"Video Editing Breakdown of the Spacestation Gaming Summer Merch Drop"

Okay, what's up? I'm going to do a quick breakdown of the video that I shot for SSG on their summer merch video.
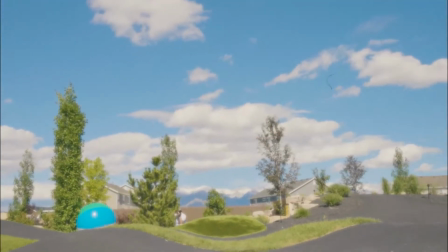[0:07]
I'm going to kind of go over some of the effects I used, the color grading, and the shots. And then I plan to make more in-depth videos on breaking down the actual effects and how to replicate them yourself if you choose to do so.
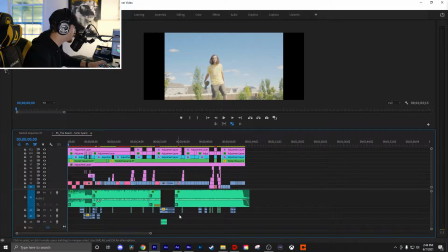[0:21]
So here's the timeline in all its glory. We got a bunch of layers here. Typically my timeline would not look like this.
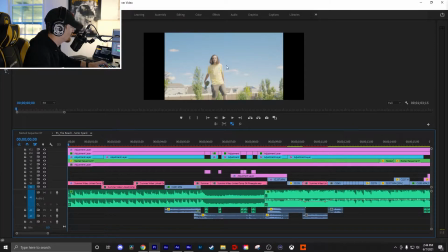[0:28]
There were quite a few layers involved in this to get this certain look, and I'm gonna kind of just go down the line and explain those layers and what they do. So the first one is creating this what do they call it, 6x9 or 3x4, whatever it's called, crop bar. The second layer here is the bloom effect.
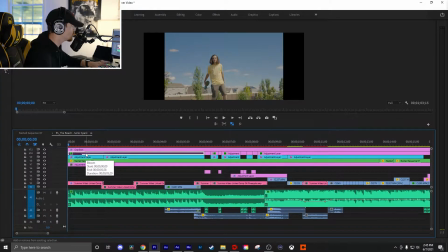[0:46]
So that just really kind of adds a pop, a glow, kind of just makes it look a little more bright and fun and summery.
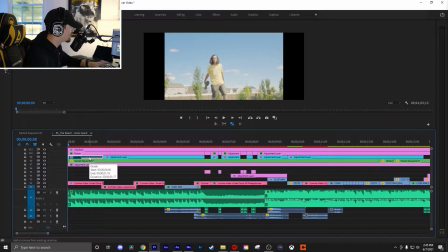[0:53]
This next layer here is the actual color grade itself. So here's the before and after the color grade.
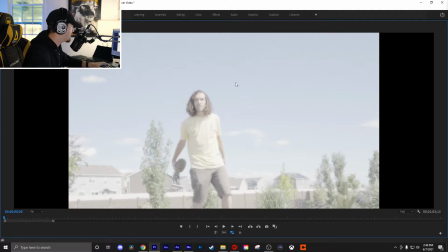[0:58]
You can see that it, you know, very bland, very washed out.
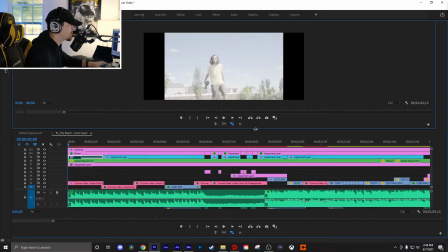[1:03]
Like there's no reason to look at this clip and before the color grade. That is my grain layer.
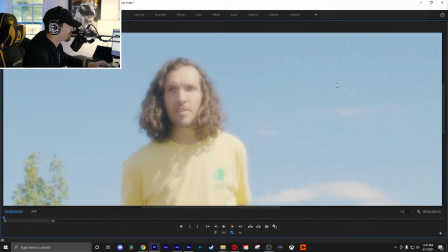[1:09]
So here's kind of the clip. This half has the actual grain on it. This half doesn't. Grain adds a whole different look to the film, especially when it's supposed to look like it was shot on film or make it look old and vintage.
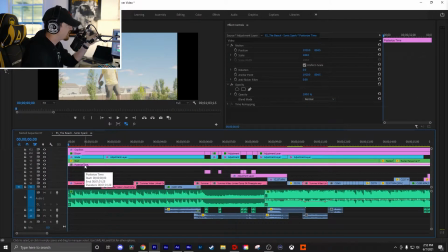[1:21]
The last layer here held my posterized time effect. Everybody in SSG agreed that they like the posterized time effect more.
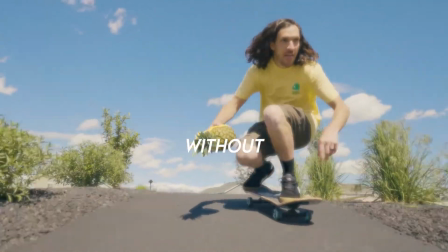[1:28]
All that it does is gives it a film look, and I'll put on screen right now like the difference in a posterized clip and a non-posterized clip.
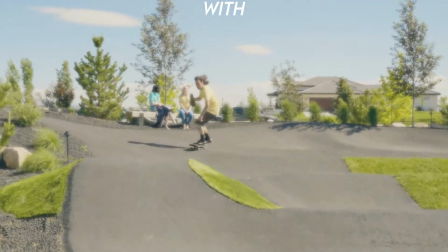[1:36]
This is actually a fantastic effect to use if you've never heard of it. All right, so let's actually get into the breakdown of the full video.
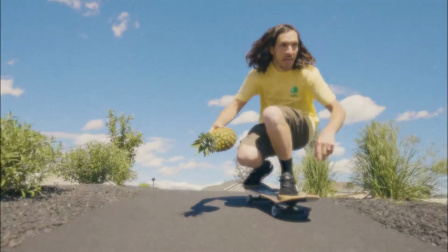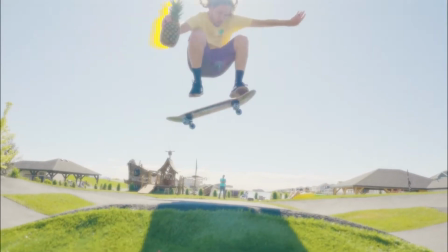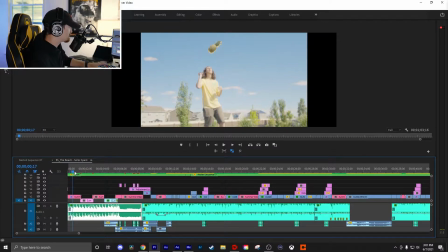[1:53]
So if we want to break this part down, obviously the first thing you're going to notice in this first shot is that trailing pineapple effect. I'm going to make a different video talking about this effect and breaking it down and showing you how to do it. The other thing I want to talk about before I move on to the next shots is this kind of muffled music that I used at the beginning. I applied that. It's an effect called low pass, and you can definitely use it yourself. It's a good way to transition music, and it's a very good way to really make a scene feel a lot more impactful.
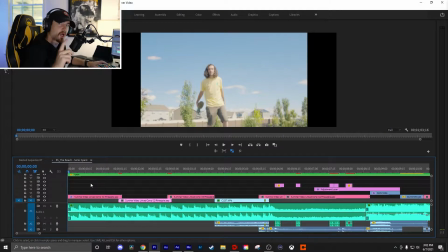[2:20]
I actually use that in the hot and cold video.
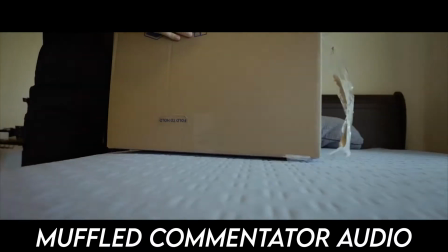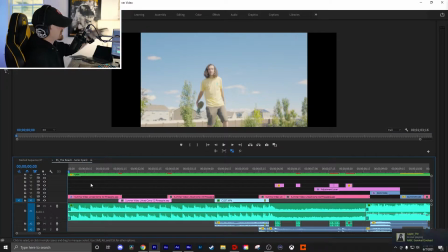[2:31]
So there's a million ways you can use it, but in this case, I used it to emphasize the throwing up of the pineapple.
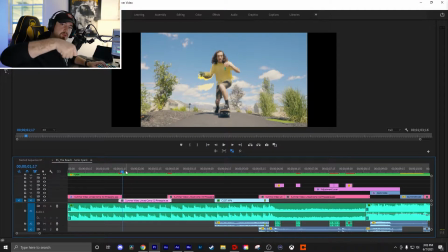[2:38]
So the second shot, I was on a gimbal and I was just running backwards while he came down.
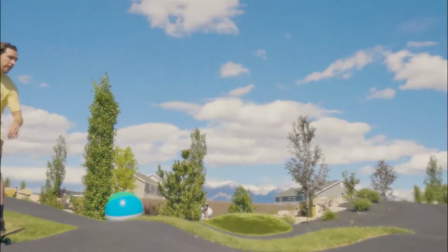[2:44]
The next shot is him just kind of coming past the camera. Then we cut into the shot of him coming at us.
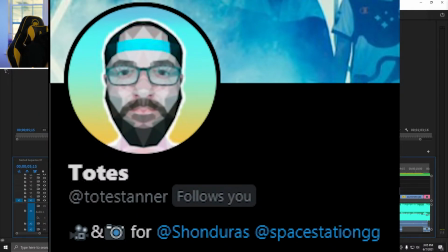[2:51]
While I was shooting video, Totes the goat was shooting some photo of Sean, and we were at the same angle a lot of the times.
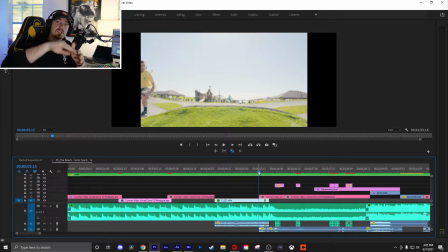[2:58]
It just turned out to make for a really cool effect where he's kind of up in the air and it like cuts to the picture.
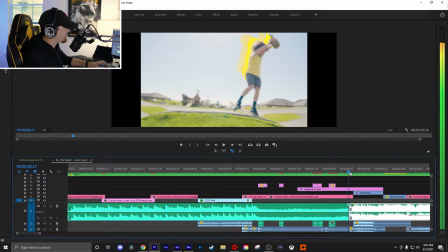[3:04]
You'll also notice there's a trailing effect on Sean this time because I wanted that big emphasis of him coming down.
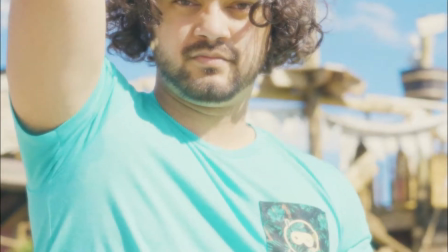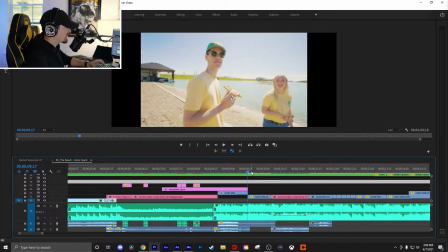[3:18]
So just to kind of break that part down, this is Brendan eating a piece of pizza and she's having a good time. He's staring at me. He's on the beach. Like it kind of sets up the tone, you know?
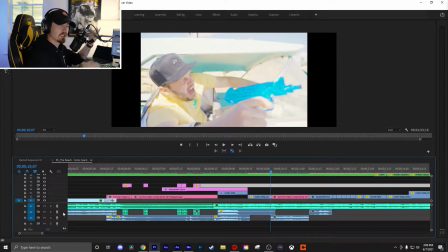[3:29]
One thing I want to say too that I like to do, I love adding in audio from the camera. Sometimes you just get audio that you're not going to find anywhere else. In this case, it's Pookie shooting this gun and screaming.
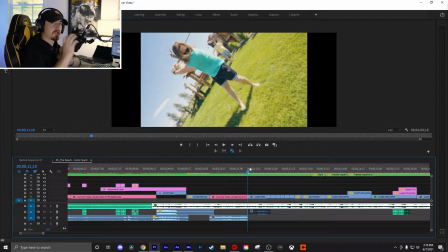[3:40]
It's funny. So in this shot, I took the camera. I tried to follow the golf club swing.
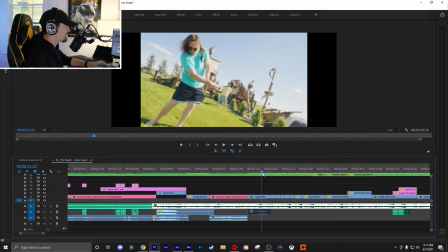[3:46]
So it kind of, as he's coming around, I'm coming up with it. Just kind of has a cool rotating effect, boom.
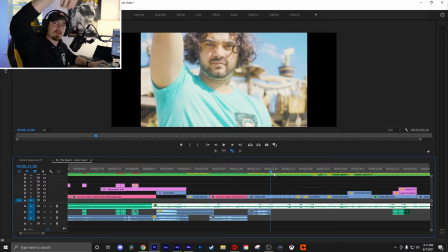[3:51]
This is Darnell. He's dropping sand. Unfortunately, you can't really see the sand. It had been raining, so it was kind of clumpy. But I still thought like the angle was kind of cool. And so I used it to kind of just zoom in on the actual logo on the frocket.